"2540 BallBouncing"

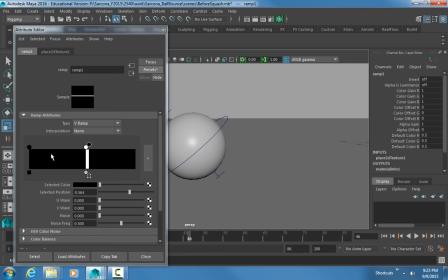See a difference in shade. I have to give it a color. This is bothering me. Blue and blue.
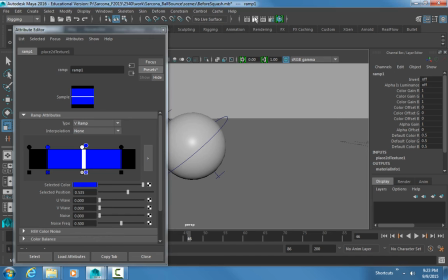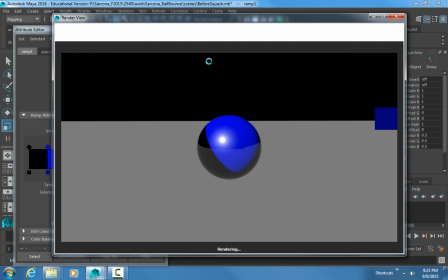There we go.
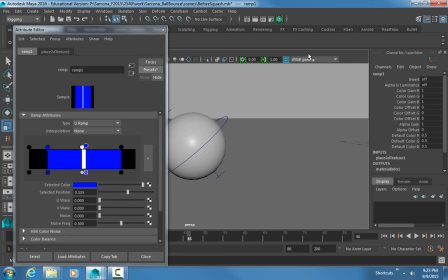Let me hit 6 on this and see why I'm not getting my coloration. There it is.
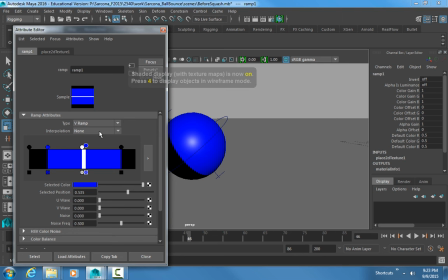Oh, it was a VRAMP. The V ramp was going this way around it, so we couldn't see it. That's why. Switching it to a U ramp makes that line right in the center.
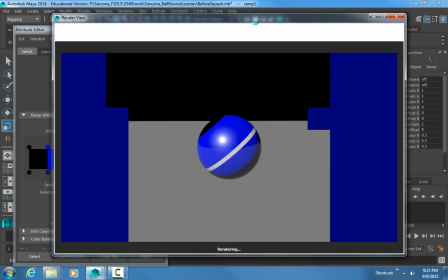So now when this thing rolls, I'm going to see that it's rolling because I'm going to see that line rolling around with it.
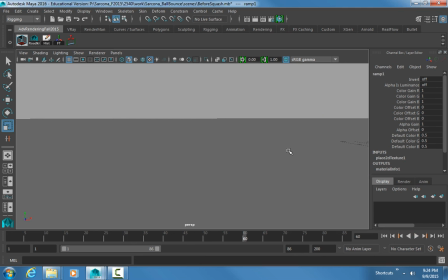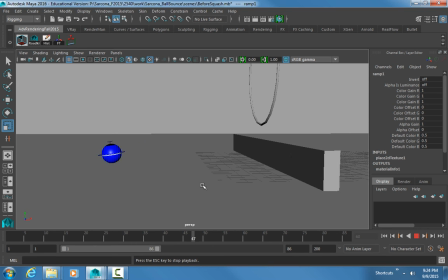Okay, so we can definitely see this ball rolling and not seeing anything, you know, funky with it.
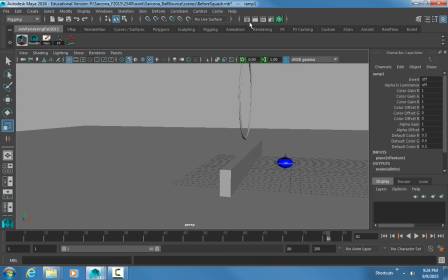Boing. Okay, so that's going to be the only other difference in that.
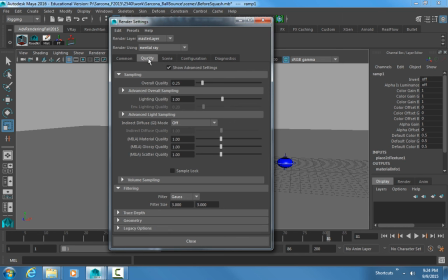Everything else is going to be the same. You're still rendering out the motion blur and non-motion blur versions and putting them into After Effects side by side. And then you'll turn in the one movie for that. Okay, so you can refer back to the stick movie for how to do the motion blur stuff, or the lighting stuff, or the other texturing stuff.
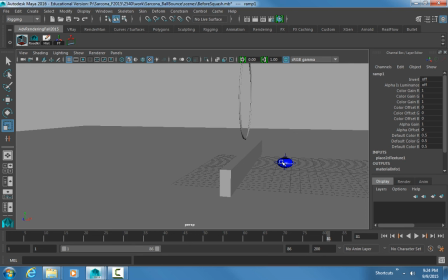Okay, same thing with the camera. Don't do anything crazy with this.
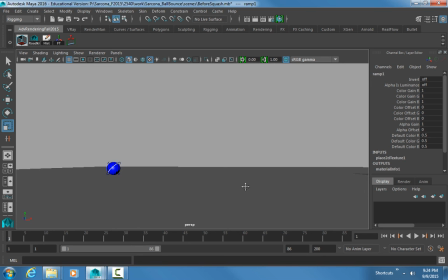This is what the camera should look like. It just kind of follows it. I'm selecting my camera, I'm setting a key. It's way over here. I set another key. See how smooth my camera is? It just kind of follows it. It doesn't do one of these.
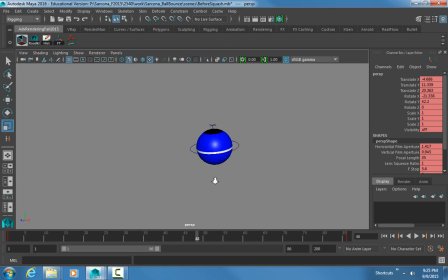Whoa, too far. Like, that's a cool shot of this.
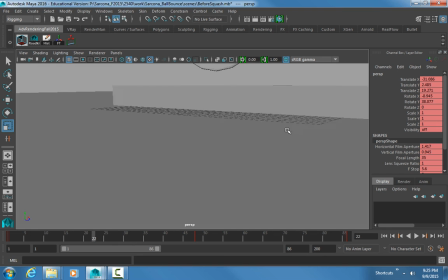And then, oh, let me get this other shot over here. There we go.
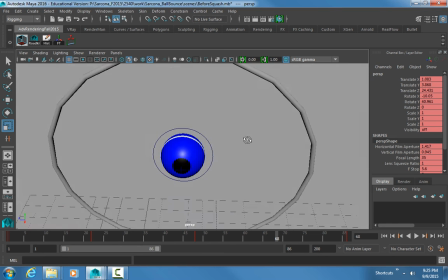And then it'd be cool to see it right there. It looks like an eye. There we go. So we don't have any cameras like this.
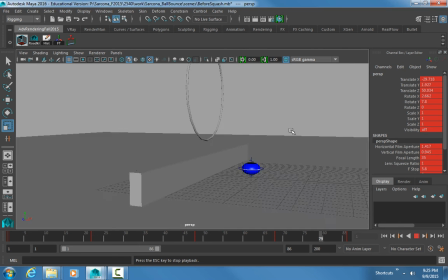Whoa. Okay, that's difficult to even see what's going on.
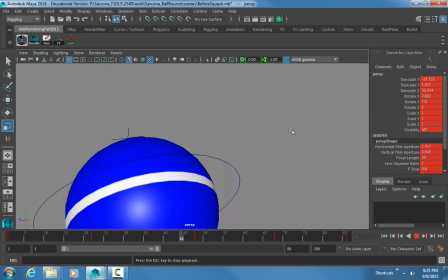Staging was one of the important ones. This is horribly staged. We can't see what's going on.
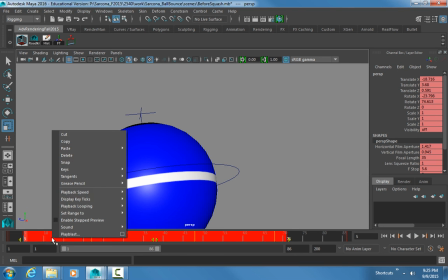I have no idea what's even happening in here. So we delete that, and we're back to this.
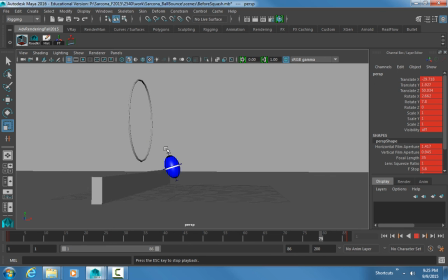Okay, nice, simple animation. That's all we're looking for, okay? Now, if you're doing something for a demo reel and you wanted to kind of pizzazz it up a little bit, then maybe you would have a shot like this,
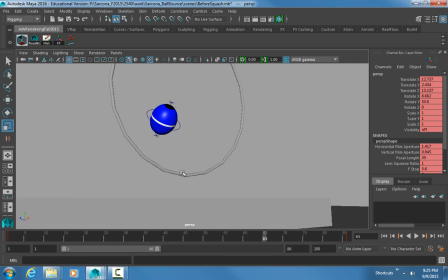where you're showing this thing bouncing over this hoop or something like that.
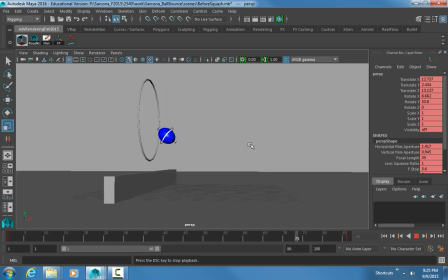Right. But for the turn-in, I don't want that. So, yeah, so that's where we're at. So I'm going to put this video on the server and on Canvas.
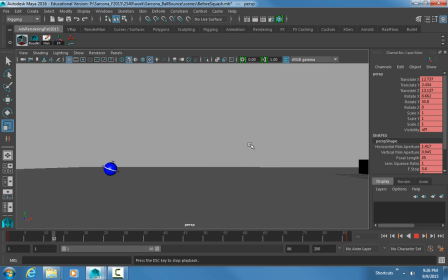You can follow it. Like I said, don't try to do everything at once. Take it in the same steps. Get that translate Y to look correct. Get the translate X to look correct. Get the rotations to look correct. Get the squash to look correct. Once all those factors are there, then do your roll.
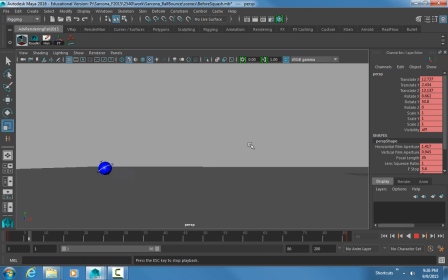Your roll is going to be like a minimal thing. Then once that's done, then you build your scene. If you need to tweak something here or there, whatever, then you can tweak it. Okay? Boing. Okay. Now you should have on these, it shouldn't just like stop bouncing.
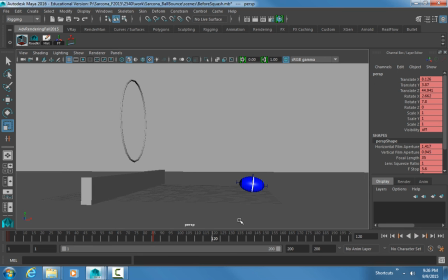So like I said, you have 3 major bounces. Let me take my squash off of here. Okay, so 3 major bounces, doing, doing, doing. But you'll see how mine comes to a rest.
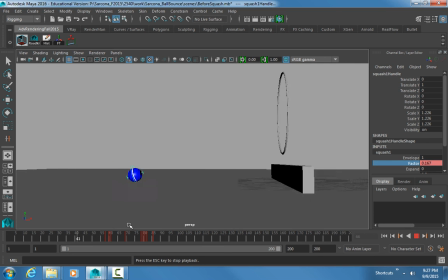3 major ones, then it kind of trickles in and bounces into rest. 1, 2, 3, do, do, do, do. Okay, that's what you want to have. You don't want it to be 1, 2, 3 stops all of a sudden, because that doesn't make sense. Okay. And there doesn't have to be a complicated story.